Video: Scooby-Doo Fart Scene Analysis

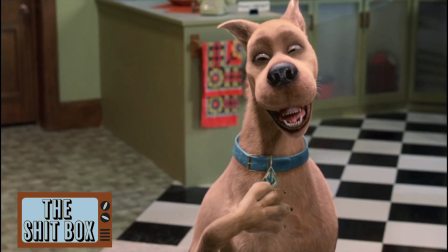249s
The stakes have now gotten a lot higher. No longer is this a friendly exchange of gases.
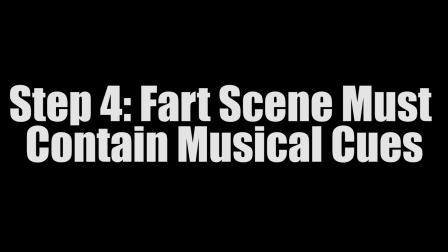254s
It's turned into a competition. Step 4. Fart scene must contain musical cues.
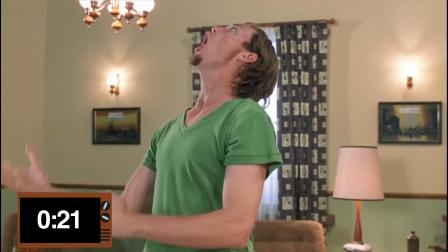259s
Did you see that the first fart was only introduced until the 24-second mark?
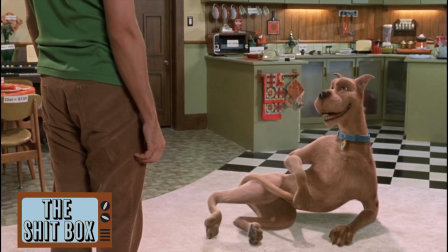267s
Like I mentioned before, in step 3, if the scene starts off small, it allows the action to build, and when we do reach that first fart, the funnies have increased enormously.
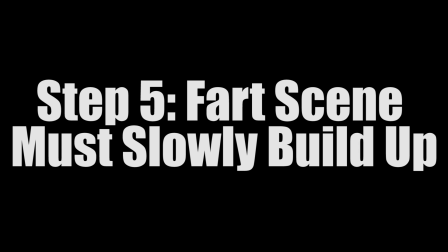277s
Step 5. Fart scene must slowly build up.
Pull my finger.
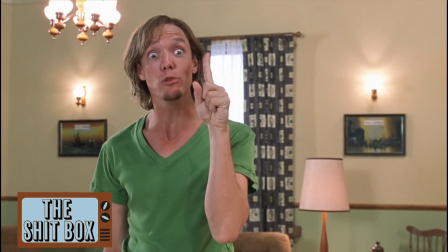282s Uh-oh, too late.
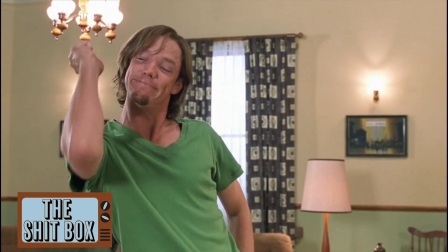286s
The rattle sound effect makes the sequence feel more alive. If you carefully listen to each sound effect added in post, you can tell that they are all created specifically for this movie. No stock sound effects were used. Let's go back to the first fart by Scooby.
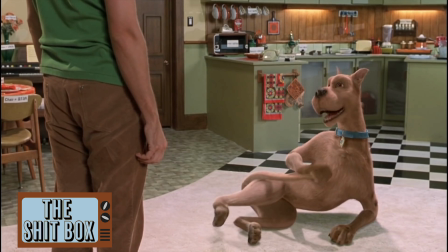305s
This is a custom fart noise, never heard before until this movie. It's funny because we haven't witnessed it before. Audience members don't want to hear generic fart sounds. They've heard it way too often.
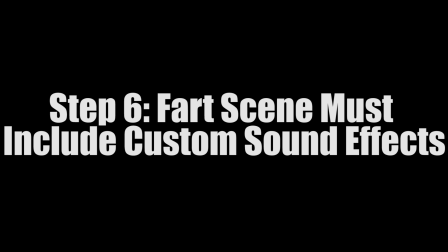317s
They need new and fresh material. Step 6. Fart scene must include custom sound effects.
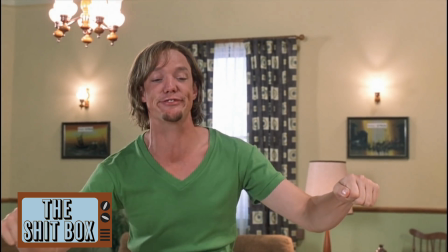322s
Any writer should know that action and reaction is key in writing an interesting scene. Every fart dialogue and sound has a response by the other character.
You're in trouble.
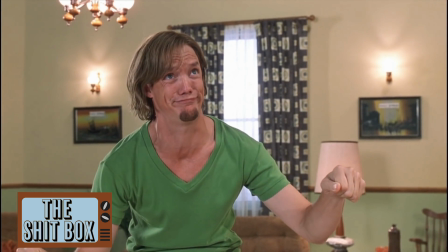333s Oh boy.
Immediately, Scooby responds to Shaggy's dialogue, reinforcing the special bond between these characters,
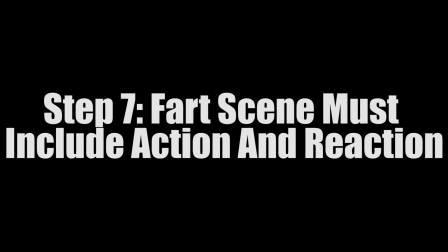341s
building the stakes and continuously enhancing the comedy. Step 7. Fart scene must include action and reaction.
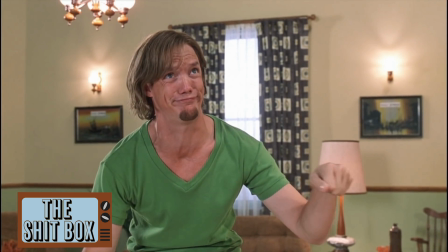348s
What many fart scenes in movies fail to include are facial expressions. Sometimes gas isn't always easy to release.
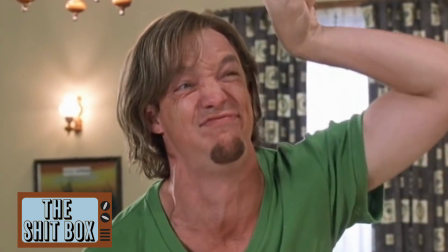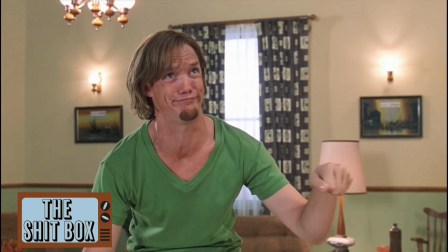361s
The emotion Matthew Lillard, the actor who plays Shaggy, puts on his character's face shows true passion, which allows the audience members to believe what we are witnessing. Step 8.
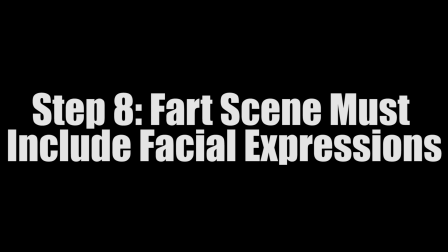372s
Fart scene must include facial expressions.
Oh boy.
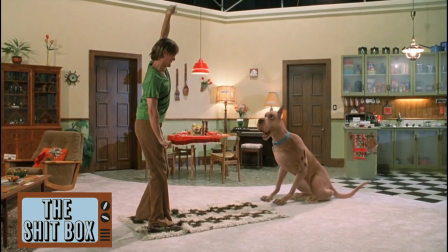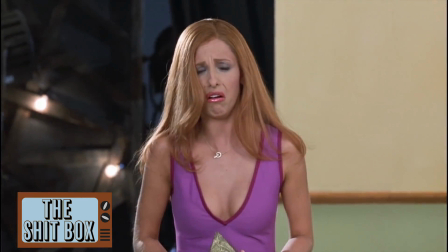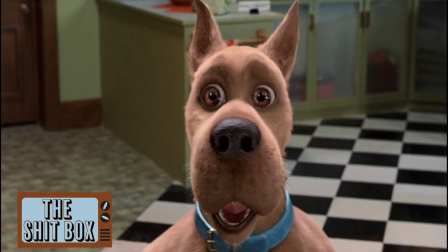389s
We didn't see that coming. The perfect fart scene must divert the audience's expectations. Daphne entering the room is a twist on what is already a hilarious scene, creating an unexpected turn of events that will leave the audience on the edge of their seat.
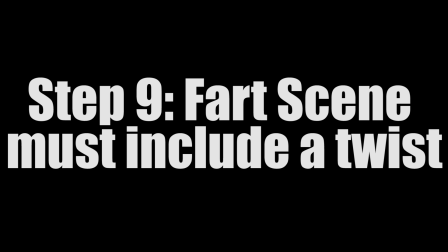404s
Step 9. Fart scene must include a twist. Remember that quote I said earlier? Like a good joke, you need a setup at the start and a payoff at the end.
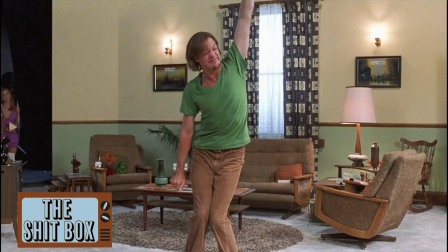415s
Well, now we need a payoff, and boy do we get one.
I'm not stopping till you're first, singed off.
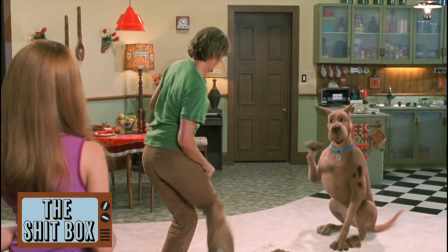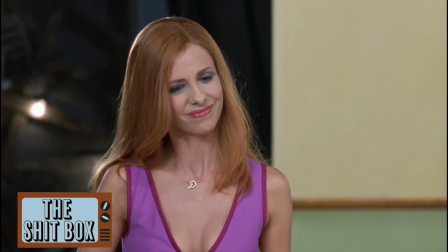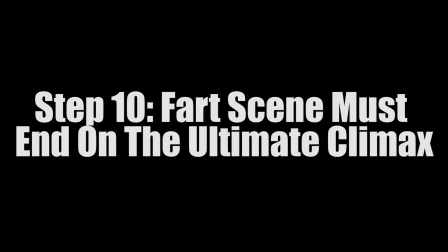432s We're here to solve a mystery.
Step 10. Fart scene must end on the ultimate climax.
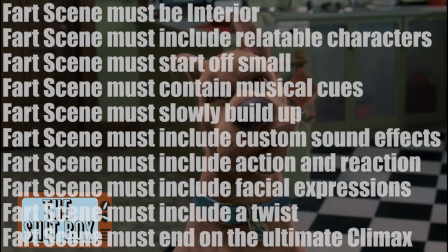438s Yeah, Scoob.
Conclusion. These are the 10 steps needed in order to complete a perfect fart scene.
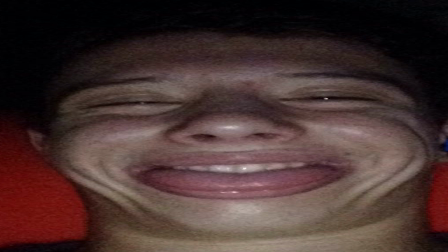447s
Now, through the knowledge acquired from my impeccable analysis of the Scooby-Doo fart scene, I hope you writers out there have the sufficient knowledge to make up your own fart scene and create your own masterpiece. A fart scene like Scooby-Doo only comes around once in a lifetime,
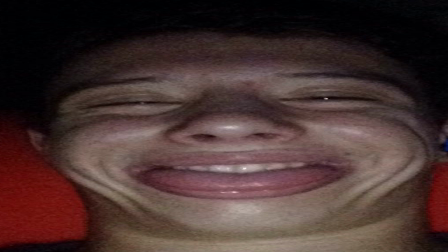461s
and even though no one will be able to truly match its beauty, someone might be able to spawn another fart cult classic.